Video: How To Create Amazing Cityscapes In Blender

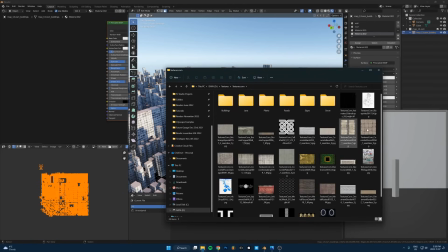(8:11)
So textures.com, even like some random concrete thing like this will work fine.
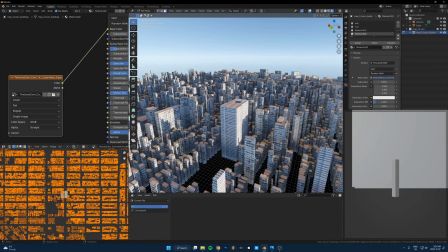(8:17)
Let's just put that into the base color and scale that up, maybe scale it down even.
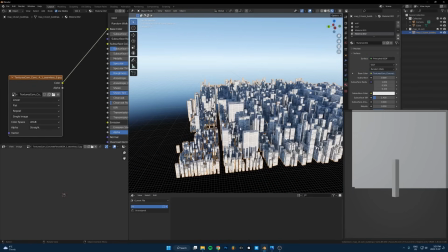(8:25)
Yeah, that's like, it's fine.
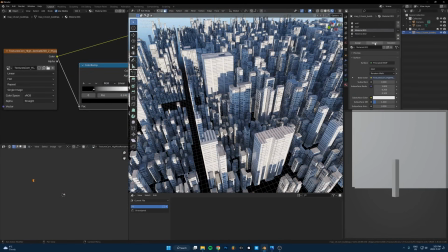(8:28)
There's some buildings here which didn't get selected, and I think it's because when I put the new texture on it, I actually got rid of that roof material.
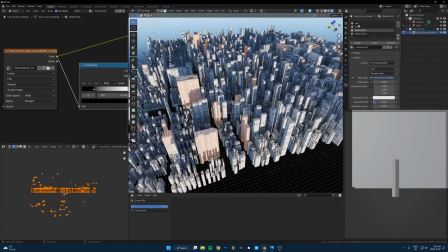(8:36)
So make sure you don't override that material when you're assigning things. You get the point though.
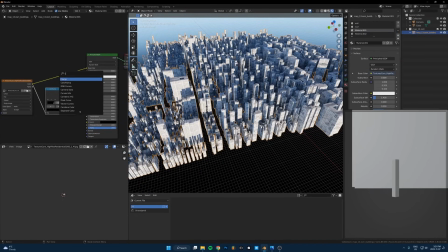(8:41)
You can do anything to this. So you can take this, say you want it darker, add a curves, make it darker.
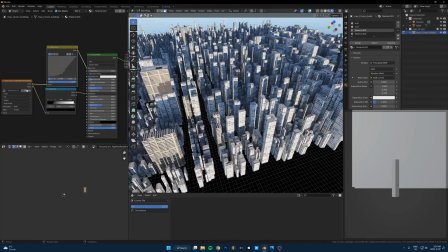(8:48)
If you want to select any material, you just go into face selection, click on that material.
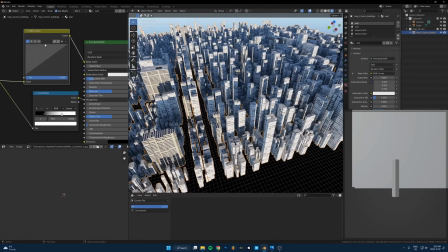(8:53)
It'll bring you there in the shader editor. Again, let's try curves, make it a bit darker, not that dark, something like that, and cool.
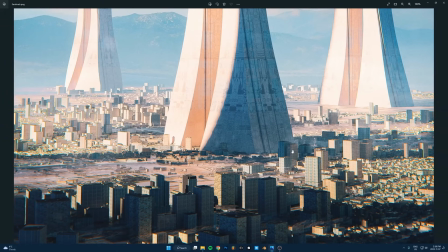(9:01)
Okay, the next one is, I kind of mentioned this already, but using lighting and volumetrics to get the look to just look nicer.
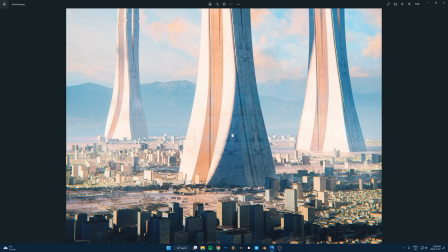(9:09)
So you can see, like, paying attention to where the light is coming from and how it creates shadows, that's super important. And throwing on volumetrics on top of that is also, just gives it a nice atmosphere, you can see.
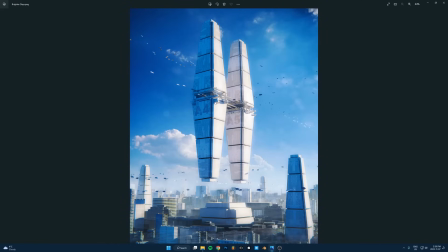(9:20)
One other thing with these is you'll notice in all of these daytime ones, the light is coming from the side instead of like the front or the back. So it's half of it is it really bright, intense sunlight, and then the other half is really dark, interesting shadows. And that's my favorite way to light these kinds of scenes. It just brings out all the detail in these buildings here.
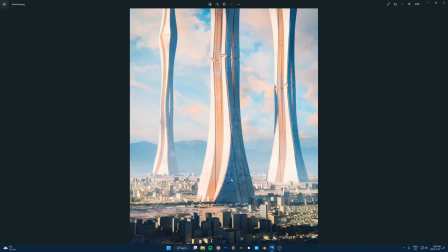(9:40)
Sometimes it's cool to have the light behind, like you get a sunset or something. That's nice too. Sometimes it's a bit harder to work with that because then all the shadows are like, you're just kind of dealing with silhouettes. So this is my favorite lighting setup with this, but
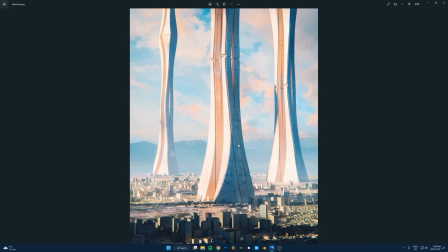(9:58)
I think the one that I pretty much never do is having the sun coming from right behind the camera. That basically gives you no shadows because everything is in sunlight, and it just looks, anytime I do something like that, it just looks bad, so I never end up running with it.
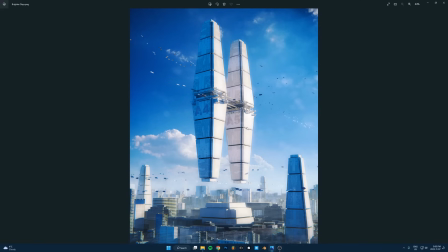(10:12)
But so this is my favorite way to light it, is have the light coming from the side, if not the front, like a sunset, like with the sun in the picture.
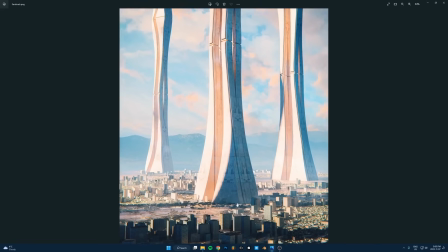(10:19)
The next tip is, I mentioned having, like, keep everything low poly,
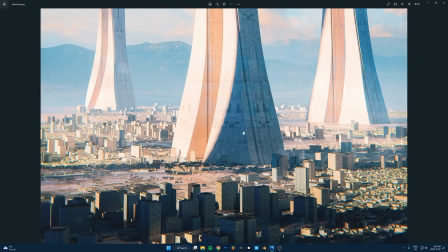(10:23)
but I think it works really well to bring in high poly buildings, like from Kitbash or something you modeled that's a lot higher detail, and then just place those buildings in manually by yourself once in a while. So you have all of these like low poly buildings that kind of fill out everything and make up the majority of the scene,
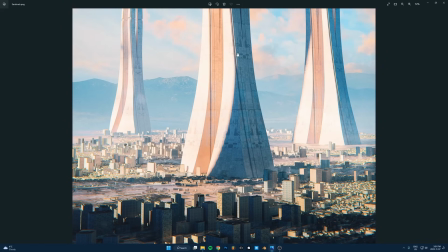(10:43)
but then you manually take a few buildings that you made or that Kitbash made or whoever that look really nice, and you put those in the foreground. You put them in places that are high visual interest places, like the important places.
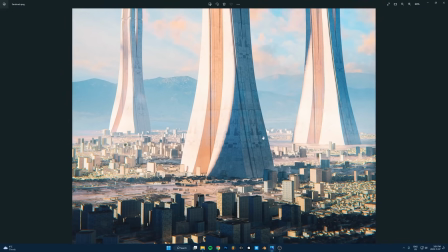(10:56)
You put higher quality buildings in those places. You can also just do this to cover up little flaws that you might get if you're using particles.
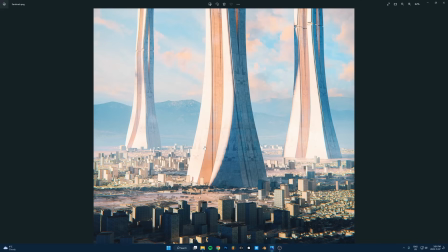(11:04)
Sometimes there's the majority of the landscape looks good, but then you have some areas that are just kind of weird. So you can manually place high quality buildings in place of where things get a little bit bad.
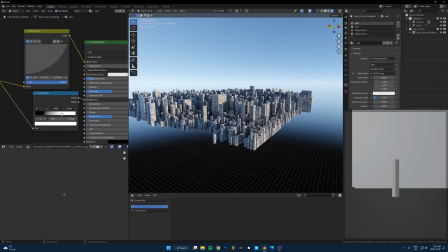(11:16)
Okay, so that's how you use OSM.
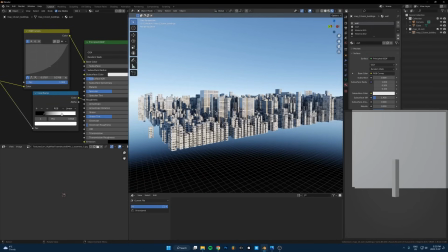(11:19)
Now, for the bonus tip, say you're super lazy and you don't want to deal with this ever again. You just want to set it up once and then you want to be able to just drag and drop this into any project file and just have it load instantly.
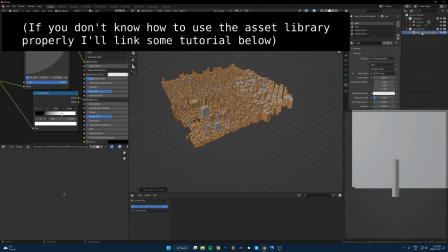(11:31)
So what you can do is take this, apply the scale, apply the rotation, right click this, mark as asset, and then in your asset library,
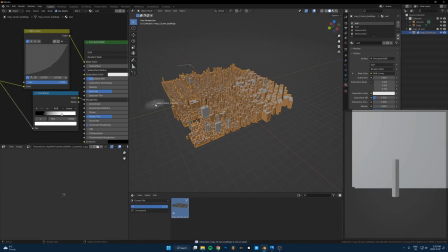(11:41)
that'll show up, and now you can just drag and drop it into any project you want, and it'll come with all the textures, all set up, proper scale, everything.
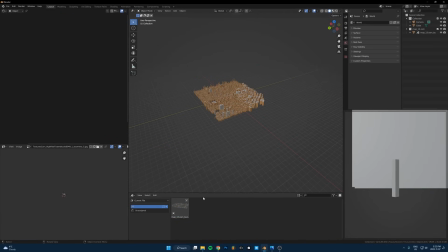(11:50)
And you can just have an instant city. So what you can do now is just drag and drop that in,
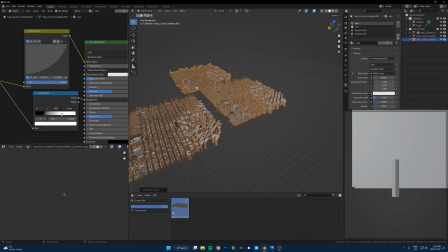(11:55)
Alt-D to create a linked duplicate of it, and just spam this around as much as you want.
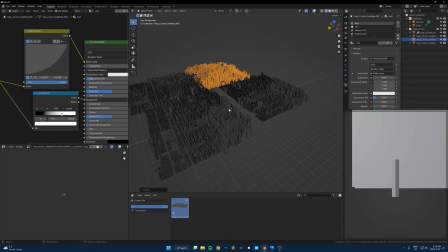(12:02)
Rotate 90, you can scale it up, scale it down, just rotate it around, and then you basically have an infinitely big city now. You can just duplicate this so many times. It's low poly, but it looks high quality.